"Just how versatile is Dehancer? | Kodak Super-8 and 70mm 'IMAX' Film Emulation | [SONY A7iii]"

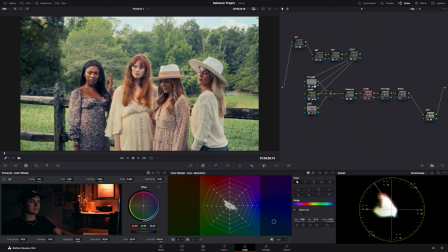[11:30]
Some people could argue that just is what makes it feel more summery, which I get but I like my greens to look lush and rich so I'm gonna bring that down I'll bring the luminance down to really create that extra depth and then desaturate it a little bit so you see what I
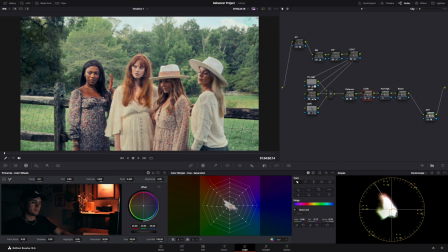[11:47]
mean like that in my opinion just looks a lot nicer I'll be honest I didn't like how teal the sky looked up here so I think we'll just make this a little more blue and then the shadows like especially around her dress in the wood it kind of feels a little purpley like
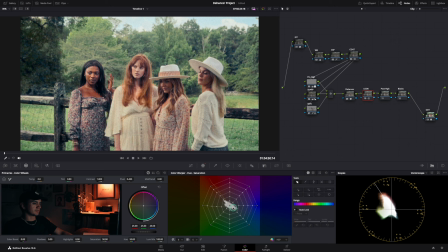[12:01]
it's pushing up around here. But yeah if you look at her dress now you can tell it's like more purpley and now it's a little bit more blue. So this is kind of like the whole trick I've been kind of into recently with this film emulation stuff.
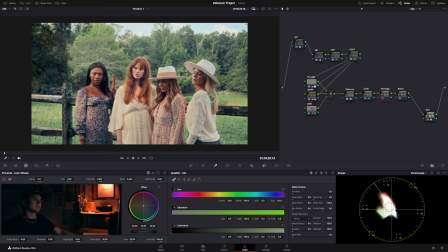[12:15]
So anything that is in the highlights is kind of a little teal.
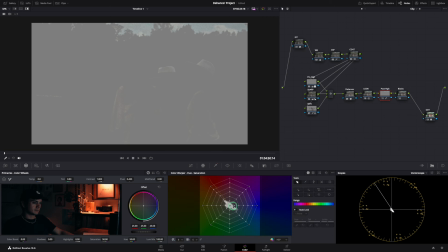[12:19]
So it's again it's the hat that's got a little bit of the clothes and then I'll just take that and drag it down a little bit here.
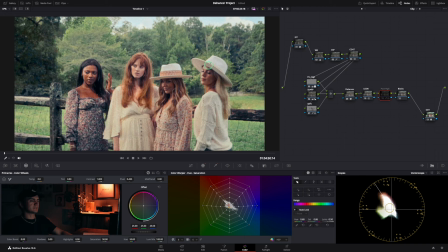[12:28]
So yeah you can see it like in their hats
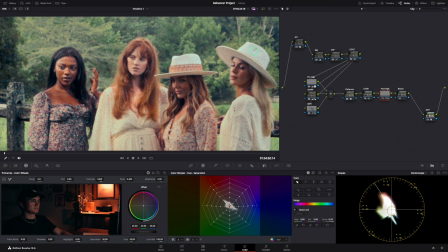[12:34]
especially I don't know what this is but when I've seen it in other
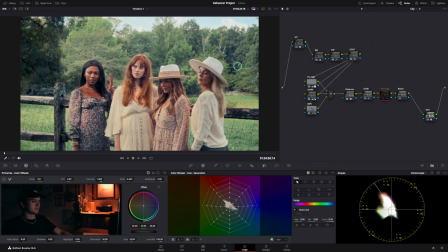[12:38]
film emulation it's very common and I'm not sure if that's just like a taste preference thing that people are doing or if that is the way some film behaves in certain settings so I'm just gonna stick with that because
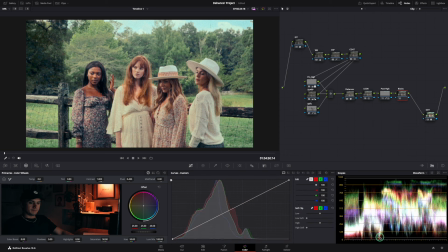[12:53]
I like it and the blacks this is where I was talking about you know lifting the blacks up to around here around like 80 ire because obviously if you go too far you can see like what it's doing and this actually doesn't look terrible some people do not like this at all i
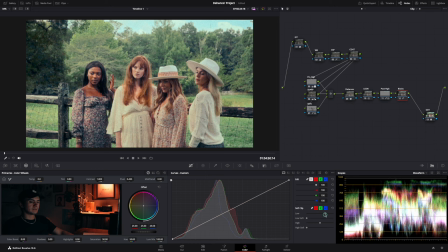[13:08]
don't mind it um it can be tasteful and that's what this is here so like maybe right there that might be too much that's not terrible no but you can like see it right here in her hair especially you know it's like it doesn't look as deep it looks two-dimensional almost here's
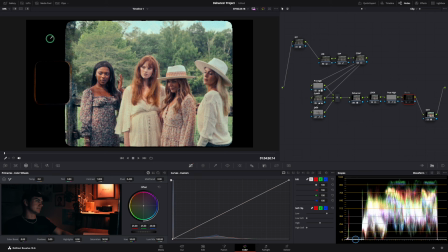[13:25]
where this could be a real drawback though with these blacks right here is this is an accounting for this um and it's the again i don't think it's too too terrible but let's see if we can fix that a little bit that's a little too much yeah i think somewhere around there's kind
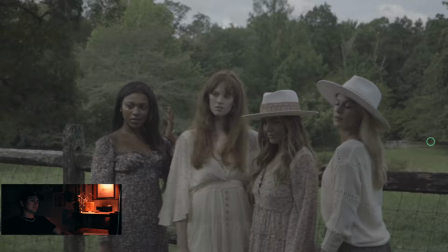[13:41]
of cool here's the before and that's the after pretty freaking cool
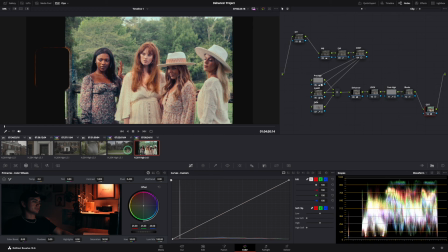[13:46]
so like i said i wanted to create something that could simply just be copied and pasted into these
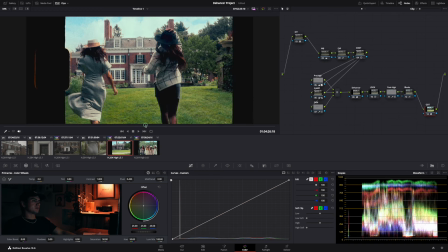[13:52]
other clips and I mean come on look at this
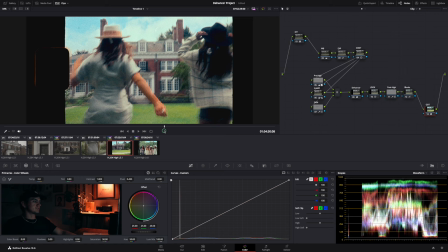[13:57]
it's just so fun to watch and the fact that this was shot on
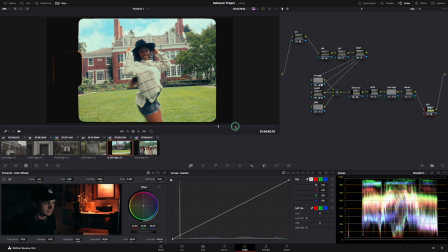[14:03]
S-Log 2 in 8-bit color it just I mean and then this one I
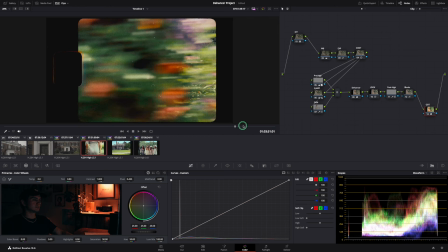[14:12]
mean my goodness it just I
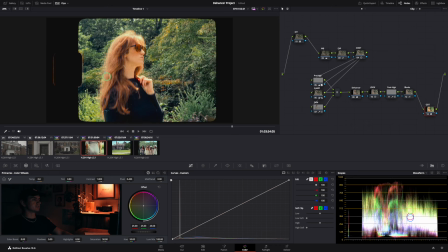[14:19]
I think the only thing I would really change here is like the skin tones I can tell it's a little bit orange
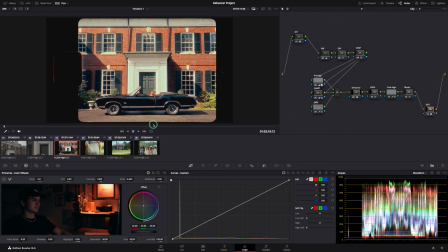[14:24]
but just copying and pasting like we're already like 98%
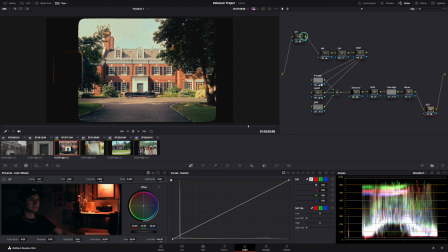[14:30]
of the way there you don't have to do too much you know I mean my god look at that I love all these extra film traits they give you you know like the over scan the film breath it's all super nice to just have it right here.
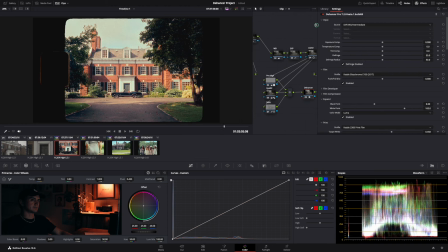[14:48]
My only complaint I guess with Dehancer is the fact that it's all sliders.
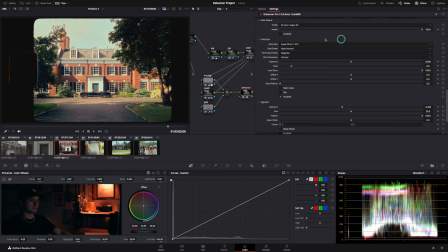[14:53]
Like this gets old after a while. The whole point of using something like this on DaVinci is to have something more intuitive like all of these tools and to have a color board.
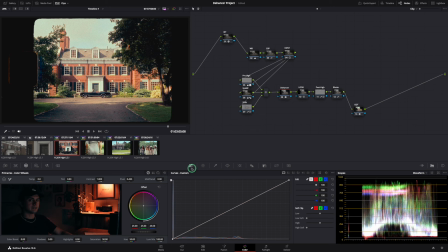[15:03]
I obviously don't have a color board yet but I think for
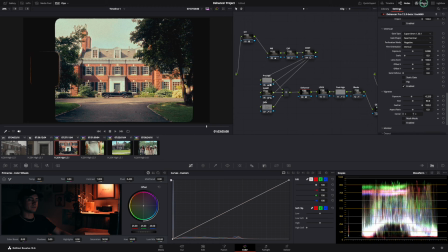[15:08]
even seasoned professionals you know if they're using something like dehancer it should feel more intuitive and by feel sort of right here for the
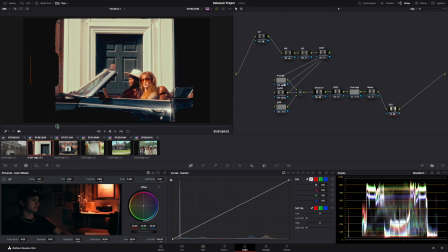[15:18]
car that looks really cool they look a little it looks a little hot um that wouldn't be
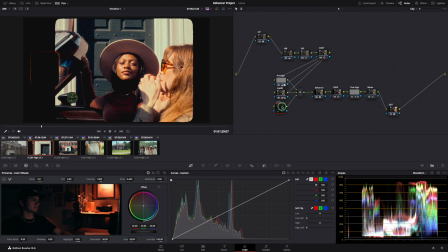[15:23]
my final choice i don't think let's see hang on yeah it looks a little bit better there it looks a little too pops a little too much or maybe it's correct and it's just the density here hang on yeah it could be a little bit of that i mean that looks so cool
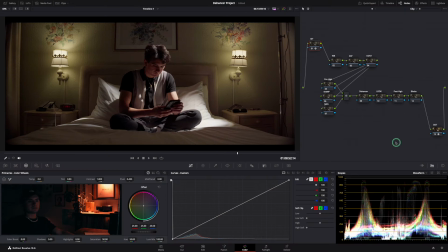[15:38]
yeah so i'm just gonna speed run through this one really quick i've already got the node tree built out but for this one i'm gonna have like a more imax look i guess so for this one again very similar node tree build out uh we did the white balance i adjusted the exposure
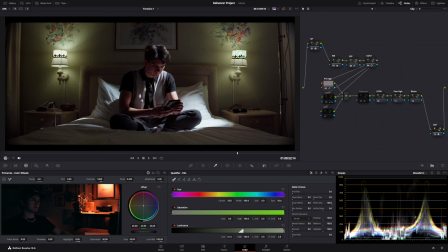[15:53]
set my contrast we did that thing to the highlights i was talking about did my sharpening which i didn't do too much of because this is shot on a siri anamorphic and these are tack sharp so i don't need to do much to that and then we'll qualify our skin tones And so
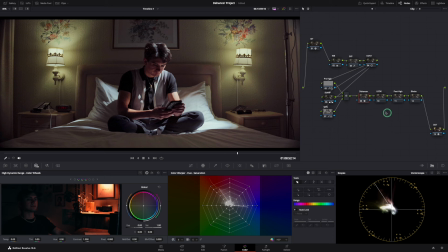[16:07]
for this one, I'm going to go for like an IMAX kind of look. So again, the Ectochrome, I'm a big fan of it. It just looks nice overall. Everything else is pretty much the same. I'm going to go ahead and see what looks better here.
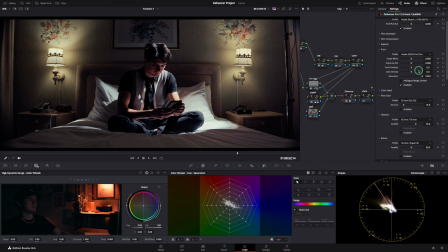[16:20]
The Fujifilm. Oh, the Kodak. Oh, man. I do kind of like the coolness of this one. Let's see. Color dents up. Whoa, man, that looks great up there. Those reds that like really get rich.
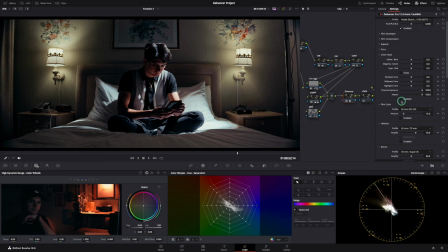[16:33]
You can make it just a little bit cooler, I guess. contrast just a little bit color head let's see what's happening here bring a little bit warmth in the areas that matter back but maintain that coolness I think that looks good I'm liking what's happening to the walls here they're becoming a nice
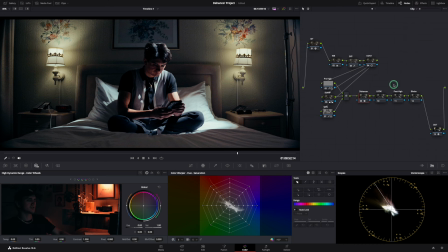[16:49]
50s green mid-century almost not this weird key lime pie green that we had before so that looks nice so far what happened if I rotate this just a little bit this vector scope I mean like it's because right now it's really skinning across that yellow and blue but what if I want
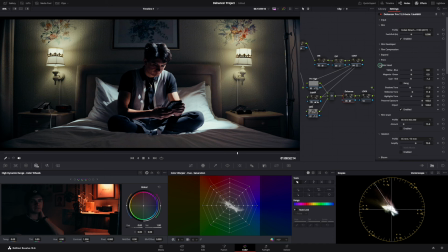[17:09]
to get a little more of a deeper blue let's go back here so it's IMAX you know 65 millimeter we're gonna have grain that looks like that if it were indoors it would be at 250 500 kind of pushing it I think a little bit maybe
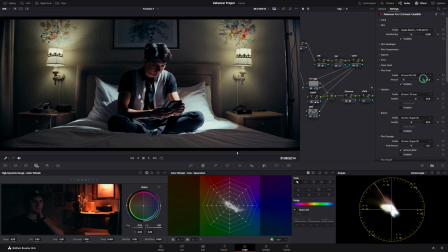[17:27]
the 250 is nice the halation let's see what's happening here yeah you can really see it on the edge of the the edges of the crown around the lampshade and the bloom again same qualities as if it were shot on IMAX I'll bring
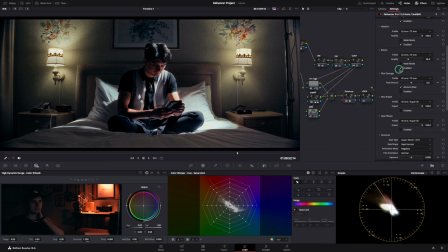[17:47]
this down just a little bit though and now because this is a technically a bigger more expensive film stock i don't want to include things like film damage breath gate weave or an over scan because this is meant to look like you know it's being projected on screen for imax
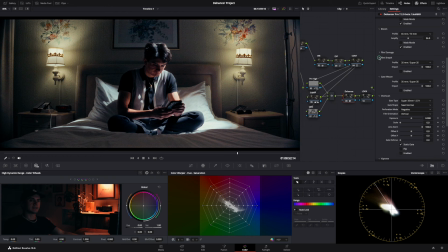[18:06]
viewing so i'm not going to add any of these to that the vignette i'm not going to use because
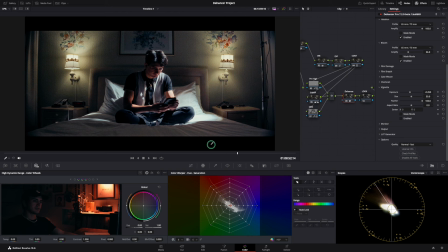[18:11]
since like i said this was shot on anamorphic there's already like you can see
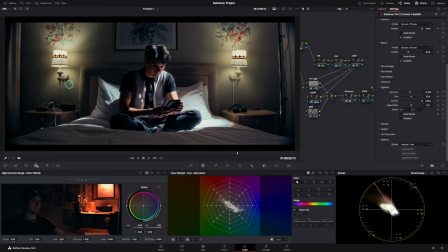[18:15]
right here there's a natural vignette to the nature of the
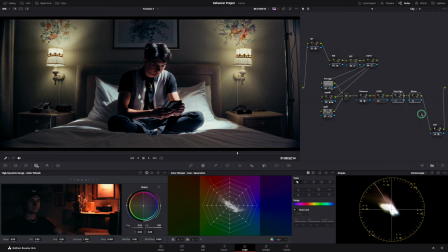[18:20]
lens go ahead and do a look real quick I think I'm also gonna add
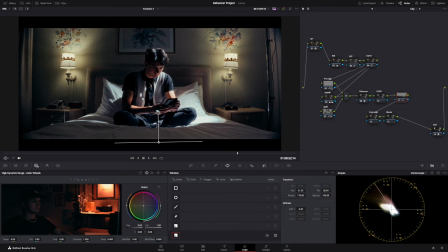[18:25]
a gradient here just to get rid of like the area in the sheets here it takes care of that again I really like what's happening and on this wall let's see if I can isolate
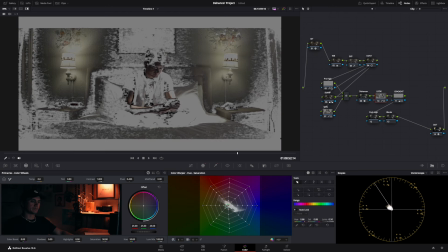[18:36]
that let's just see what happens if we push this okay yeah I I do like that.
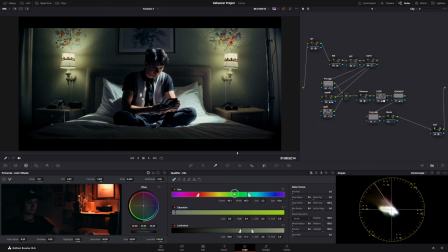[18:43]
I do like that. Let's go ahead and do these highlights really quick and see how everything's really starting to look. I wonder if I can do just the sheet area and not those. There we go, yeah, we just focus on that.
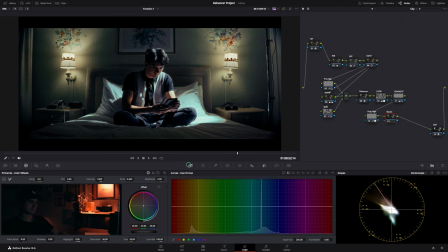[19:00]
That's pretty subtle. And then the blacks like before, we'll just lift that up here.
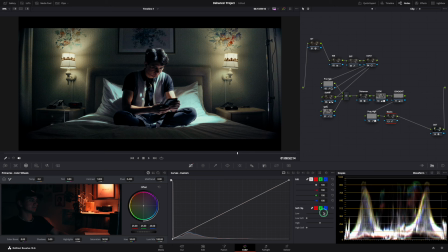[19:06]
You can see what's happening there. Yeah, I like this.